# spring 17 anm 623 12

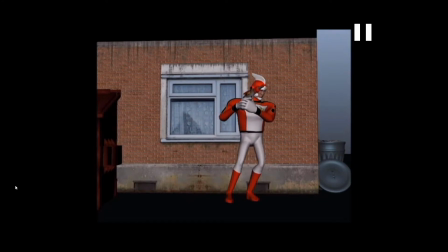[12:23]
One thing I was sort of looking at the scale of the different things, and it feels like there might be some
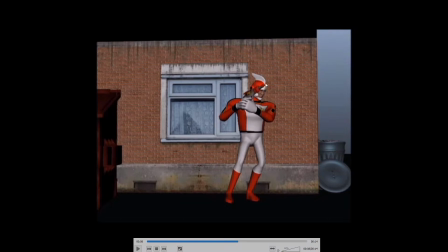[12:36]
mismatches because he just looks really big compared to the size of the height of the building and the window to me. But then this dumpster also looks really, really big. I don't know.
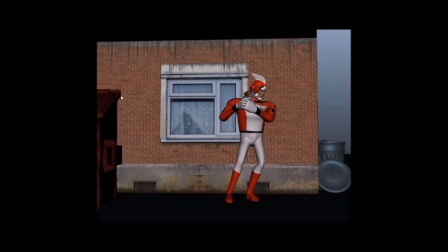[12:50]
I might just take call him 6'5" or 6.5 feet or something, and then maybe do some comparisons of reference images for where that would hit on a building, where that would hit on a dumpster. And I mean, I could be wrong, but it looked a little off. But let's focus on the animation.
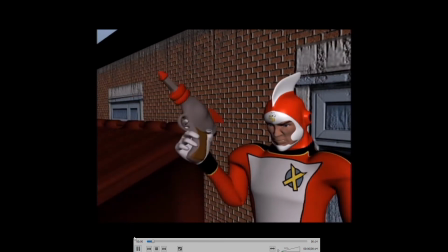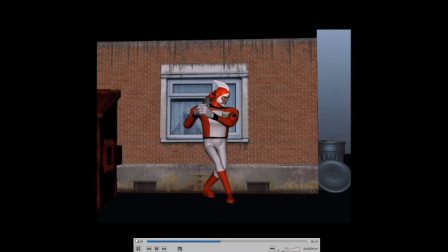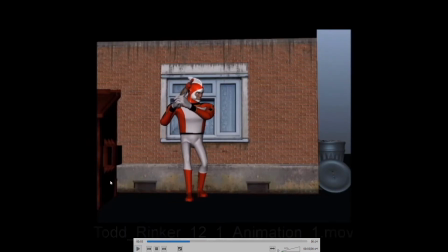[13:24]
It's good. I get that he's sneaking up, but some of it feels a little slow motion-y to me.
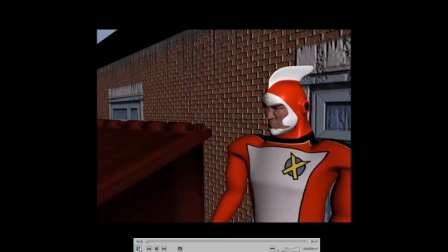[13:33]
And that first step was a little... So let's just go one shot at a time. Anyways, let me just say, first of all, you've done a lot of great work. It's looking good. I'm always going to point out what could be improved more than talk about what's good, but there's a lot of good stuff going on.
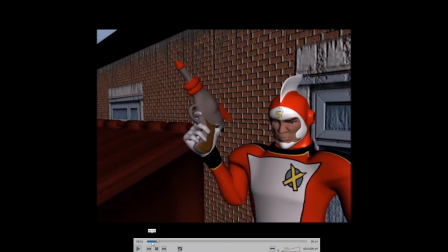[13:50]
So, good pose here. I think that if you can get, a breakdown in there where there's a little bit of wrist movement, especially kind of, just a slight overlap, so after it gets to the top, it moves a little bit more.
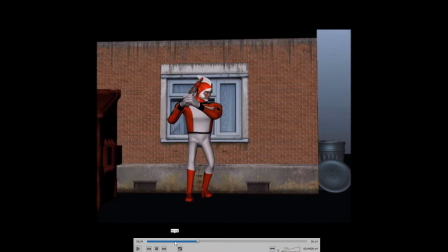[14:06]
Yeah, and so that first step looks a little awkward. It almost looks like a limp, and also it looks like, kind of doesn't look like both feet are on the ground. It sort of looks like, like if this one's on the ground, it looks like that's sort of floating above the ground.
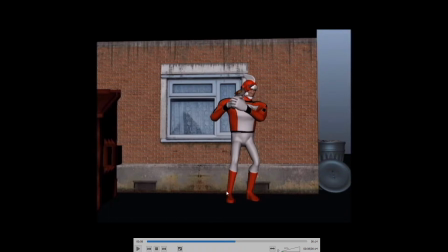[14:25]
Maybe that's just an illusion, but maybe if you have a little bit more texture on the ground or a cast shadow, that'll clear that up, if I'm mistaken. So you've got some good weight stuff going on up until here.
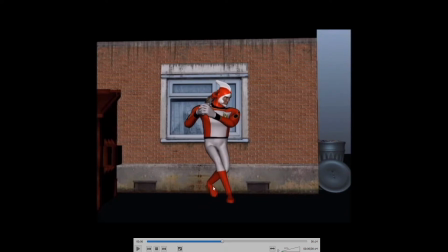[14:45]
I'm feeling like if he has his leg at this angle and then lifts that up, where his hip is sort of like gonna fall over, so maybe compensate by that by like leaning the body this way more.
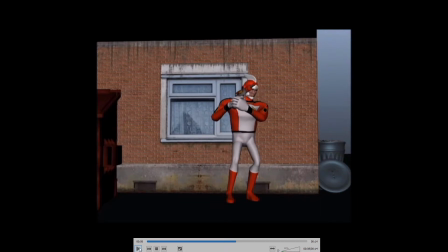[15:04]
Um, and maybe, the thing to do is you might try that would help with the kind of slow feeling I was describing is kind of it's like if you're sneaking up and you're getting ready for action,
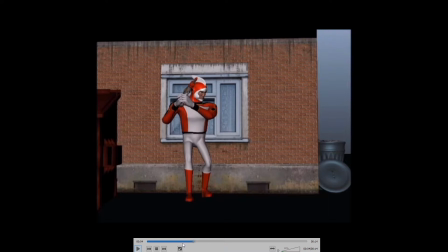[15:20]
you want your feet planted as much as possible. So you want to take these kind of small but quick steps. So it's kind of like shoot, shoot, you know what I mean? Like a few quick steps. So overall, the body is moving forward slowly,
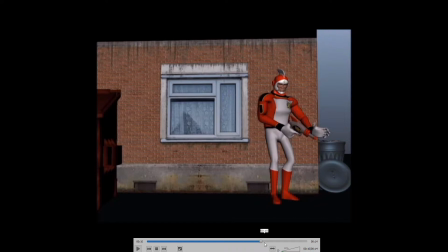[15:39]
but you're taking these kind of quick steps so that your feet aren't off the ground for a long time, so that you're sort of ready for action. And I think what's part of what's affecting the balance issue is this like
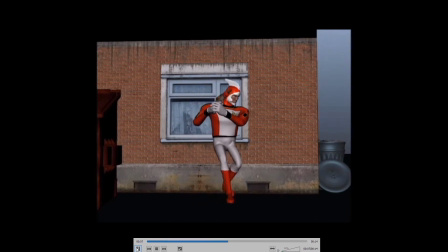[15:53]
you know, this sort of it's sliding along the ground, but like yeah, like the length of time his foot is off the ground. If he took a quicker step, but overall didn't move his body forward that fast, you'd get that kind of cautious sneak, but still give it a good sense of stability.
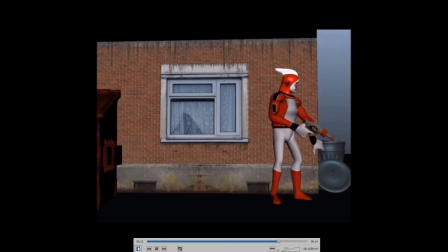[16:08]
And I feel like it happens a little better at the end there. And I like this stuff. I feel like you're cheating a little bit with that slide.
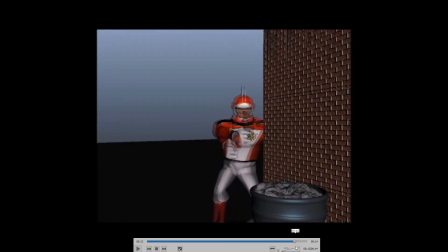[16:19]
I'm not kind of believing that slide so much because he would.